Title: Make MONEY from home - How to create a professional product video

So I got hired to shoot this social media clip for a kitchen knife company, and if you think of knives, they're not the most interesting thing to film, but in this video, I'm gonna teach you how to make something interesting anyways that looks like this.
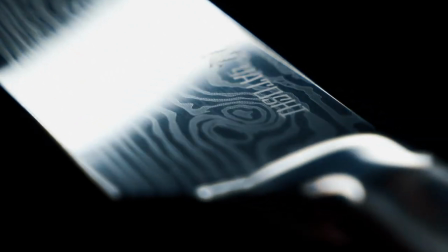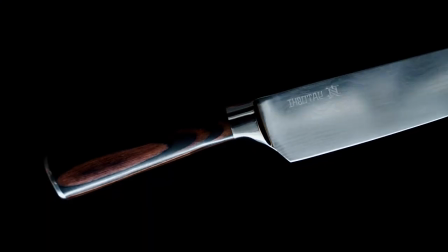So first of all, the client wanted the video to be teasing the product in the beginning. They saw my other videos online, and what I was doing there on the iPhone videos, it was just teasing how the product will look like.
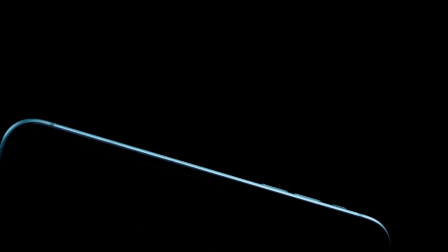[0:55]
And I did the same thing here. I used my black background and I used my two light tubes to create that nice little, you know, that stripe of light going over the product. And these were really helpful, but let's jump into the first setup and see what's going on there. So when you shoot social media videos, you gotta keep in mind that people's attention spans are really short, so you wanna have something interesting right in the beginning.
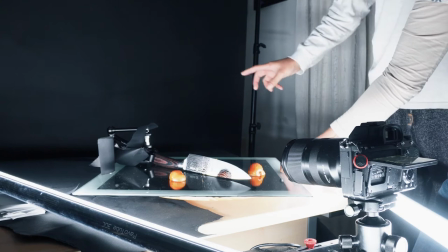[1:22]
So I thought I wanna have a cutting sequence in the beginning. So I was dropping the tomato right on the blade, and it just like shows off how sharp the knives are without giving away too much detail how the knife actually looks. So I had it on an angle that you can't see the knife really well, and also kept it really dark. So it just catches the eye when the blade just cuts the tomato in half.
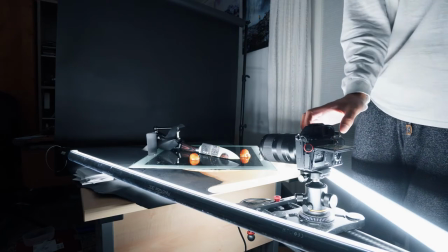[1:47]
And how I was lighting this, I was just having my two light tubes just right on the sides of the product. And I rigged up the knife. It's actually a little complicated. So I used my Lazy Susan and put the black paper on top, and then used the glass.
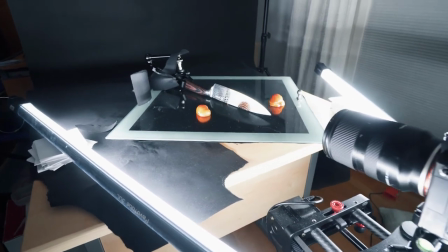[2:04]
I actually used the glass from my shelf here, just the window glass. And then with the suction cup, I just mounted the knife onto the glass that it can't move. And in post, I had to key out the suction cup and the arms to kind of make
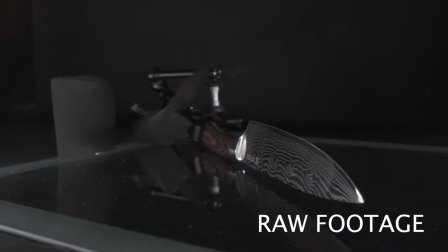[2:19]
it all black and just make it seem like the tomato just drops on a black surface.
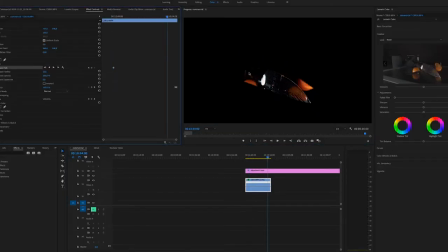[2:25]
And yeah, it was a little tricky, a lot of masking there, but in the end, I'm really happy with the shot. And I actually only took one try to this. Like I throw the tomato on the blade and it just hit it perfectly, and while I was doing that, I was also rotating the Lazy Susan. So in the beginning, I had the knife a little bit more shown towards the camera, and then get it a little bit more on an angle that you can really see like how the tomato can like split in half. So yeah, this is a little tricky shot right in the beginning, but I'm really happy how it turned out. So after that initial cutting sequence where I wanted to get the viewer interested in the video, I slowed it down a lot.
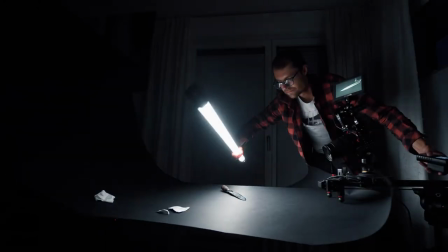[3:09]
And actually this was just a test shot, but it made it in the final video. So what I was doing here is I just placed my light tube right next to the knife.
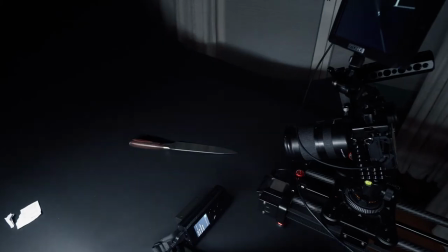[3:18]
And I just wanted to highlight the blade, the side of the blade a bit. The knife was just actually on a black background and there was no moving there.
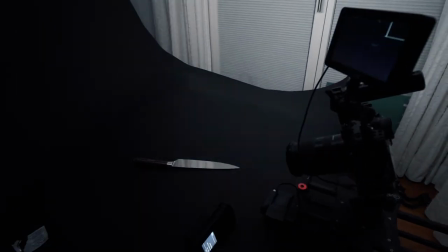[3:26]
It was just a still shot. And what I did in post, I just crashed the blacks and masked around the knife, and then I just rotated it and pushed in to get that little movement in. And it's a really simple shot, but I think it's really effective to really tease how the knife will look like. So the next setup was another teaser shot. So I wanted to show off how thin the blade is, but if you look at it from the front, you can't really see it because it's so thin.